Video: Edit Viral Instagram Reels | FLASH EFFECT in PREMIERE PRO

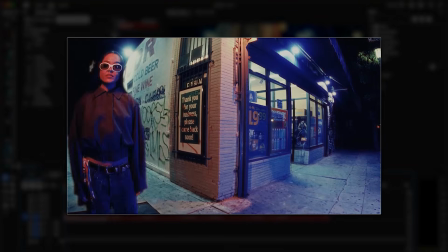Okay guys, so today I want to show you how to create this viral flash effect. It's easier than you think, so let's get into it. Alright, so I have 6 videos in the timeline. So first thing we need to do is rotoscope the subject from each clip.
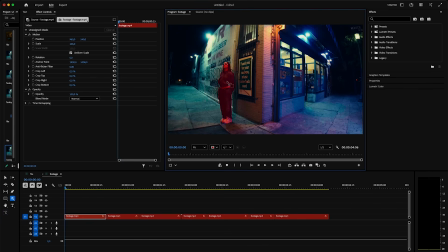Click on the Object Mask tool, select your subject and make sure to drag the mask under the opacity.
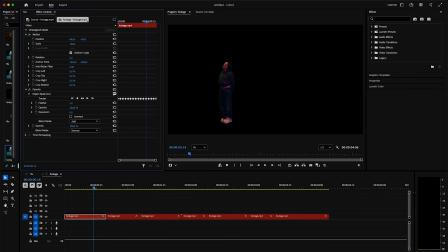Then drag the mask forward, increase feather slightly to something like 5 and decrease expansion to -1.
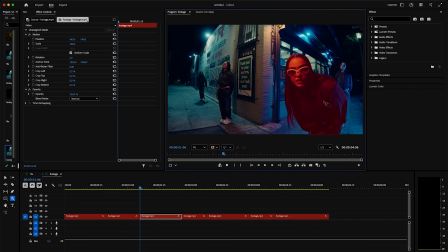This just helps smooth out the edges so the rotoscope doesn't look too harsh.
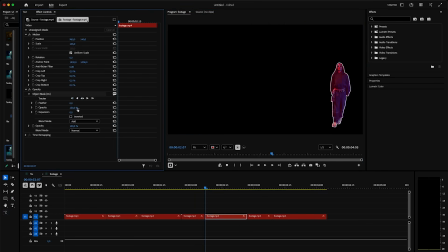Okay, so now you need a clear background. So what I did was I took a screenshot of the scene, went into Canva and removed the subject from the background.
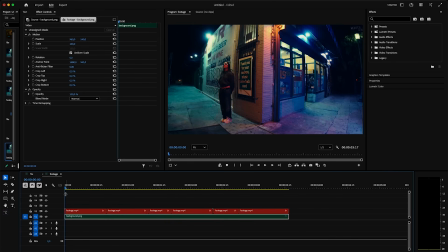You need Canva Premium to have that option, but I'm sure you can also do this in Photoshop or any other tool that has background removal. So whatever works for you. Drag the background image below the videos. Then as each clip, I always nest them when I have Object Mask tool applied,
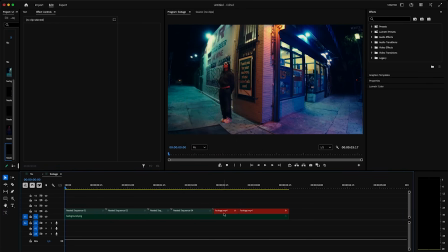so it doesn't overlap with the effects. Sometimes it can get messy, so I just like to nest them and then apply effects. Okay, so we are going to start off with the clear background showing. Move your clips to the side just for a second, then move 5 frames from the start and drag the first clip in.
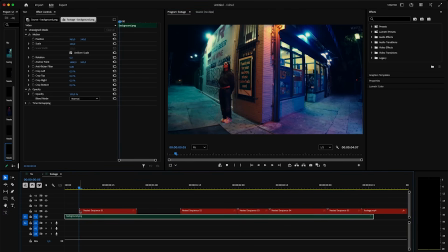Cut the first frame. Now go to Lumetri Color and drag the curves up like this. We are basically increasing the exposure to make it flash white. If you still see some lines or it's not completely white, apply tint effect and change the color to white.
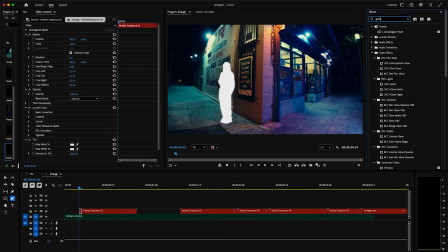Alright, then apply Edge Glow. I'm not going to change the settings on this one, but if you want to play with it, please do, tweak it and see what looks good to you. I'm happy with this. Move 7 frames and trim the clip there.
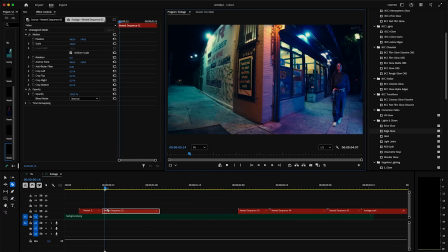Now I'll drag the second clip and basically repeat the same process. So cut the first frame, copy and paste Lumetri Color, Tint and Glow. Then this time move 10 frames and trim the second clip. So we are switching.
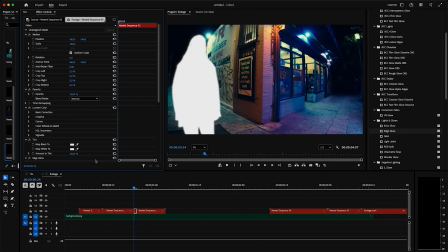One is 7 frames, the other one is 10 and so on. This keeps the rhythm interesting instead of everything being the same length.
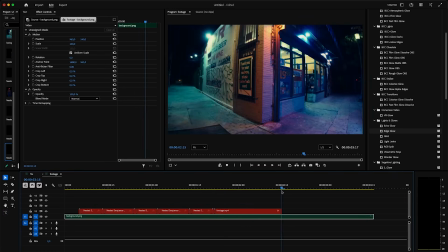And you're going to do that for the rest of the clips. And now here's a small detail that makes a big difference. Leave 1 frame space between each clip, so the background shows through for just 1 frame in between.
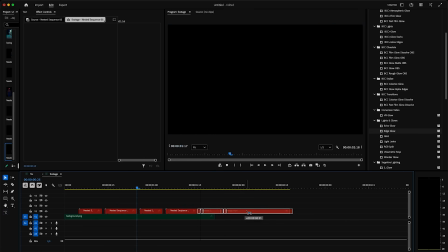That little flash of the empty background adds so much to the effect.
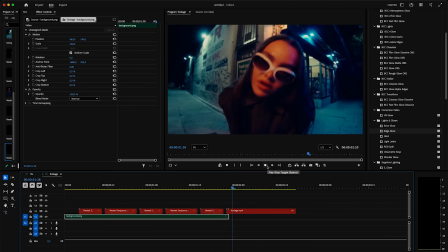And yeah, you can leave it like this, it already looks really good, but if you want to add even more to it, let me show you something.
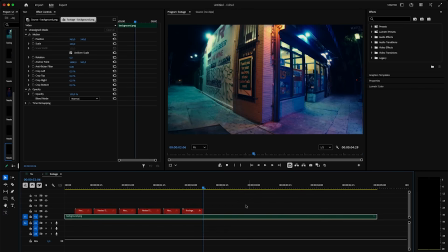Extend the background and now duplicate the clips from the end. So we'll start with this one, move 2 frames and trim it. Then drag the next one, again trim it to 2 frames.
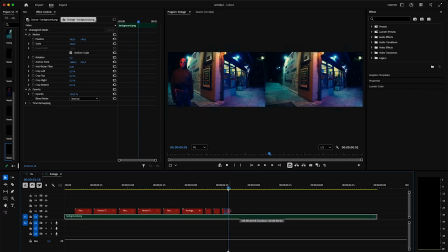So now we have that 1 frame with the flash effects and then 2 frames without.
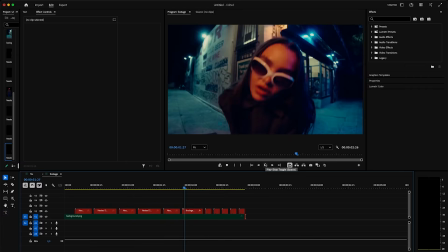It creates that fast flow and it looks so good, honestly. But let me just remove the main shot at the very end.
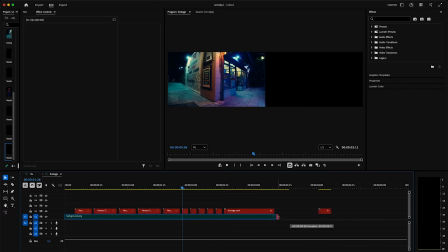So basically what's happening now is we show the subject in these flash clips first.
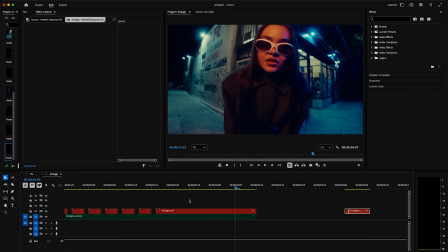So we are building up energy and then we finish it off with the subject being in front of the camera in the final shot.
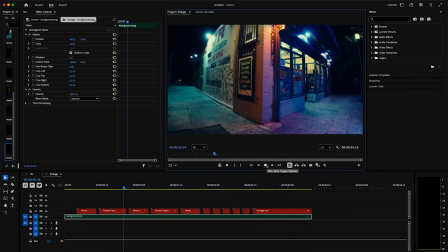Yeah, I like this approach way better. Okay, so before you go, I just want to share something with you real quick.
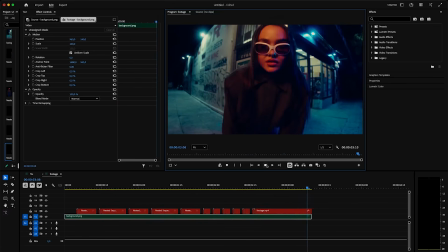If you're watching this tutorial, you obviously care about getting better at editing, and I love that.
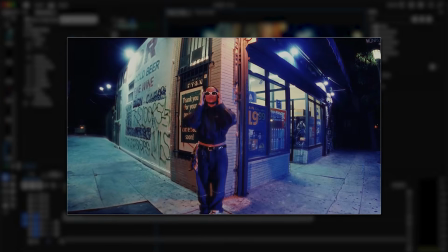But if your Instagram isn't growing, it's really hard to get clients or opportunities from that.
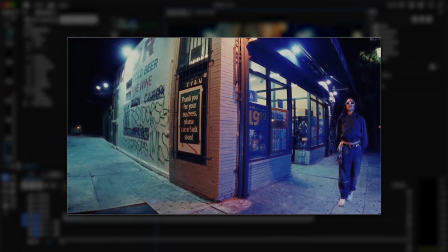Instagram is where people are finding editors, it's where brands are looking.